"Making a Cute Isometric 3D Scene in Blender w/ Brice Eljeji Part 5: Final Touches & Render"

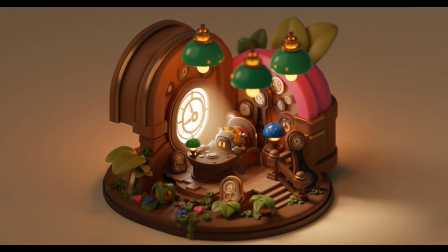0:03 Hello everyone, welcome back to my clockmaker scene process. In this fifth and last video, we are going to add final details to our image and render it with a small camera movement.
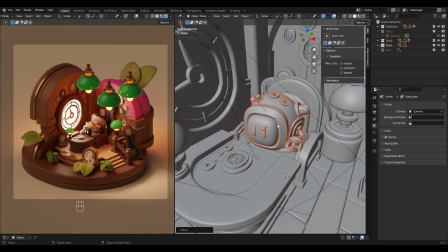0:17 I'm starting moving up the clockmaker and moving his face border backward to get the shadow pop out.
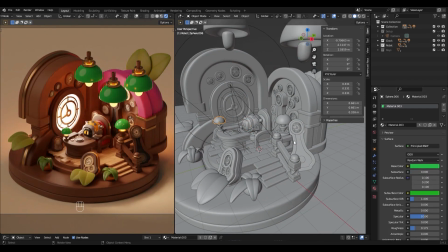0:25 Then I adjust the shader of the lamp near the window. It had too much lighting going through, so I decreased the subsurface to 0.
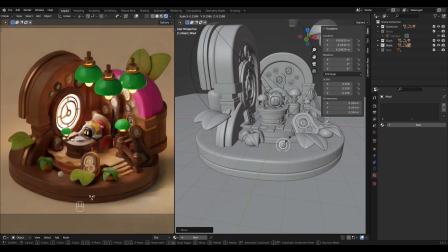0:35 I now want to add some vegetation. There is a ton of add-ons that can help you with making grass or vegetation,
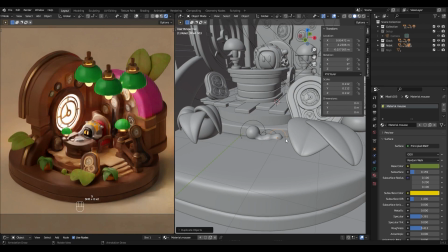0:43 but for now I don't like to rely on add-ons, so I'm testing stuff.
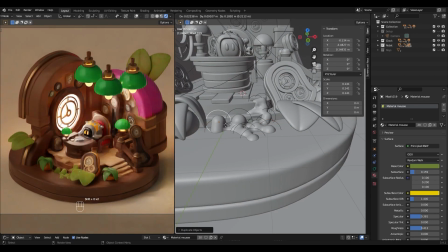0:50 Here I tried to make moss using the metables. This was something new to me.
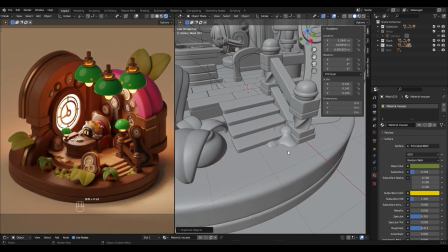0:56 Metables are elements melting one into another when they are close enough.
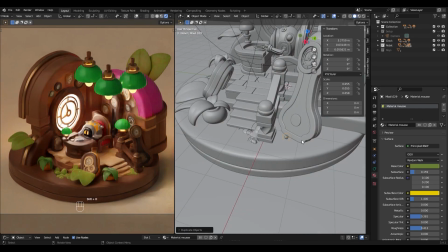1:00 I usually use them to simulate cartoon liquid bulbs or melting elements.
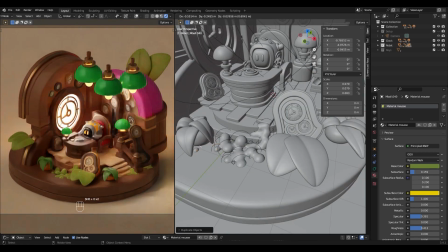1:06 I applied to the moss a copy of the bright leaves material. People are generally using planes for vegetation.
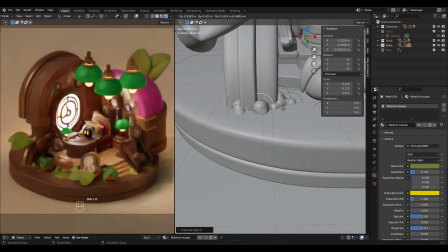1:14 I like to have real volumes to get something more stylized.
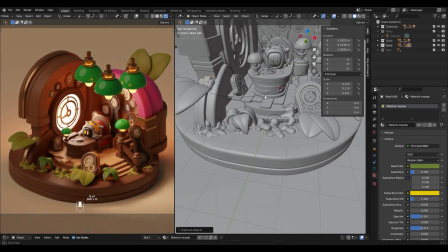1:19 But as I told you before, I have to be sure that my subdivision modifiers iteration are not too high, to keep the scene's polygon count low.
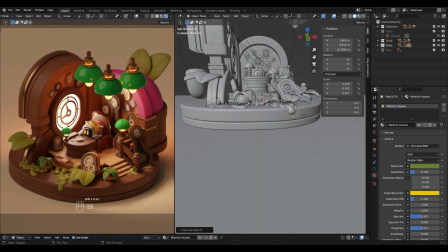1:27 The metables are pretty low in polygons, and you can easily adjust their resolution into the metables properties panel.
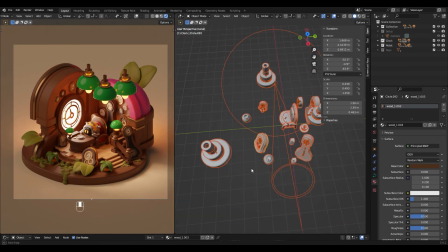1:35 The clock in the foreground was bigger than it should have been, so I isolated the clock's layer to select it and rescaled it down.
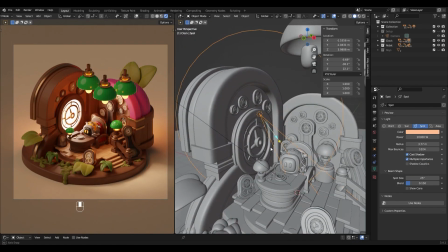1:44 The window clock's center felt a bit too flat, so I increased its thickness and made it pop out of the window.
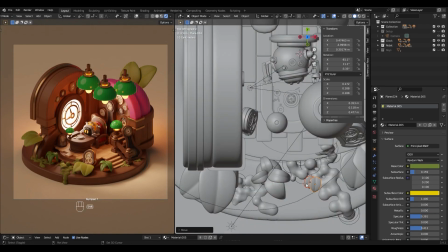1:52 I also added edges to the ends. Then I wanted to add some colors into the vegetation,
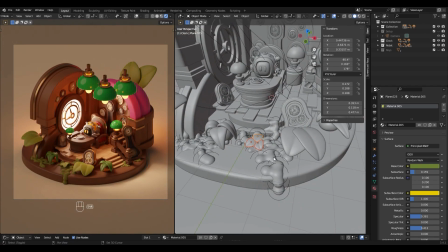2:00 so I duplicated a few leaves and changed their color to a pink close to the roof's pink.
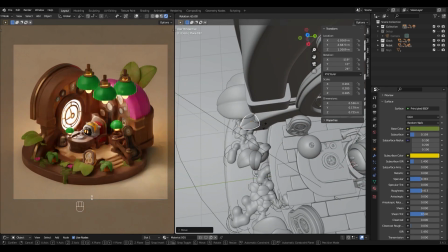2:08 When adding new elements, I don't want to completely fill the scene. I find it interesting to play with the contrast between empty spaces and filled spaces.
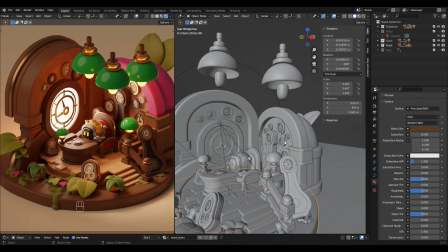2:18 There's probably a bit of scenography here,
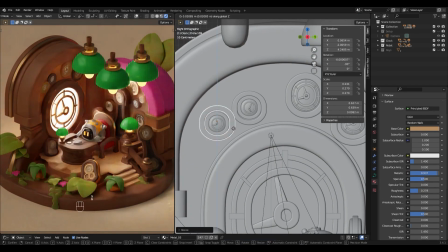2:20 and I think that studying fields related to space or design are a great way to increase your skill in the making of tiny scenes.
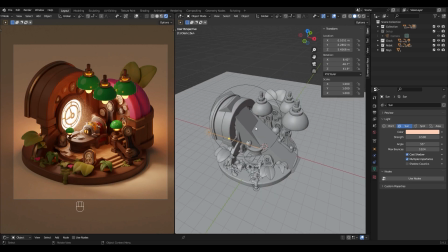2:32 I had the feeling that the scene lacked of contrast, so I decided to decrease the sun's intensity to 0.5 and to
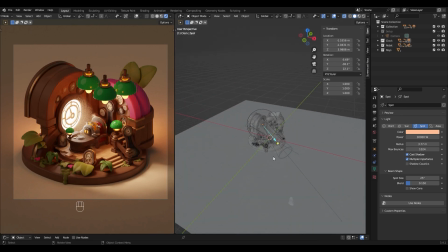2:41 increase the window spotlight intensity from 20,000 to 30,000.
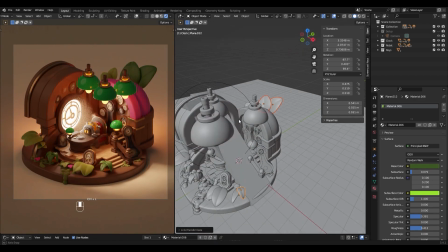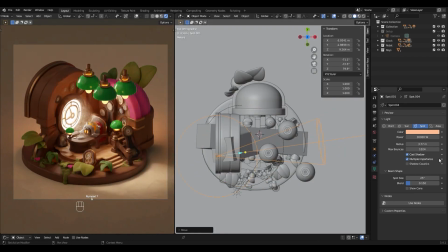2:51 To make the ceiling lamps pop a little bit more, I'm creating a spotlight directed toward them. I'm keeping a low intensity because I still want them to be in the shadow.
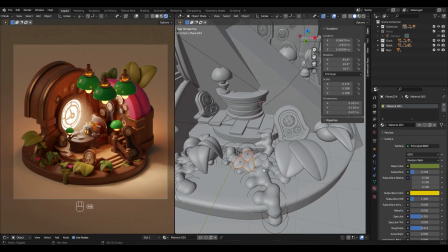3:04 I duplicated the golden metal border from the left wall to make it look less flat.
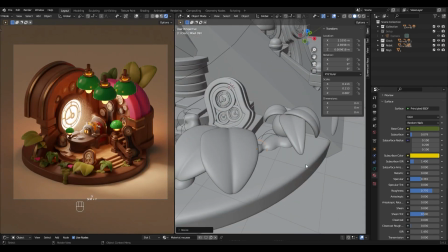3:12 Here, I'm just duplicating metables and scaling them around to cover the base with moss.
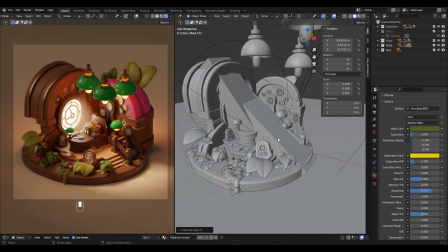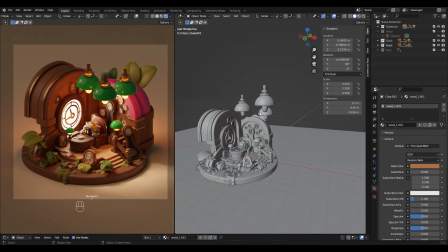3:26 With all that moss, there was a bit too much green in the scene for me, so I decided to change the bottom right lamp's color to dark blue.
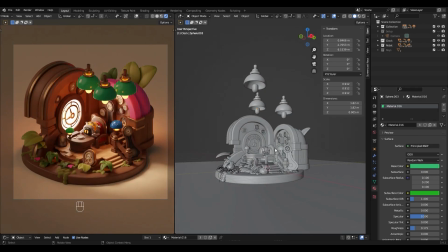3:35 I think that it goes well with the closed robot, and it draws attention to the center of the scene, which is what I wanted.
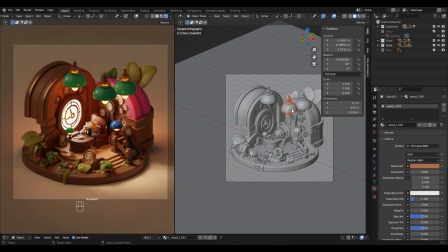3:44 I'm now moving stuff in the scene regarding what feels better in the camera viewport.
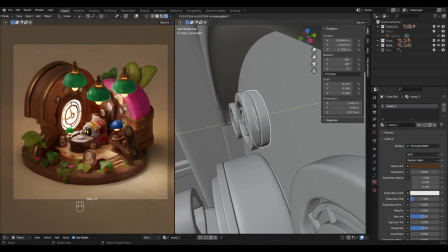3:49 Sometimes hiding an object with another one is a good way to avoid the eye-catching element.
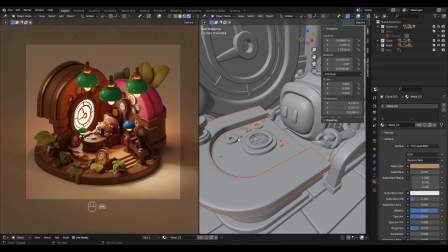3:55 I also added a few details to the desk.
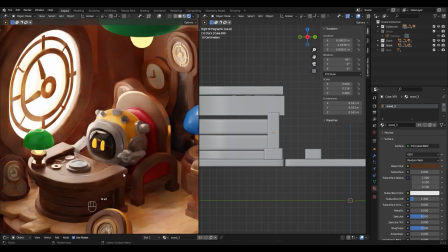3:58 I probably should have added a way lot more elements, but I didn't thought about it in the heat of the moment.
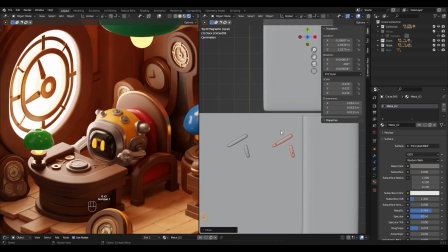4:06 That's why you want to have a precise concept art before making the scene.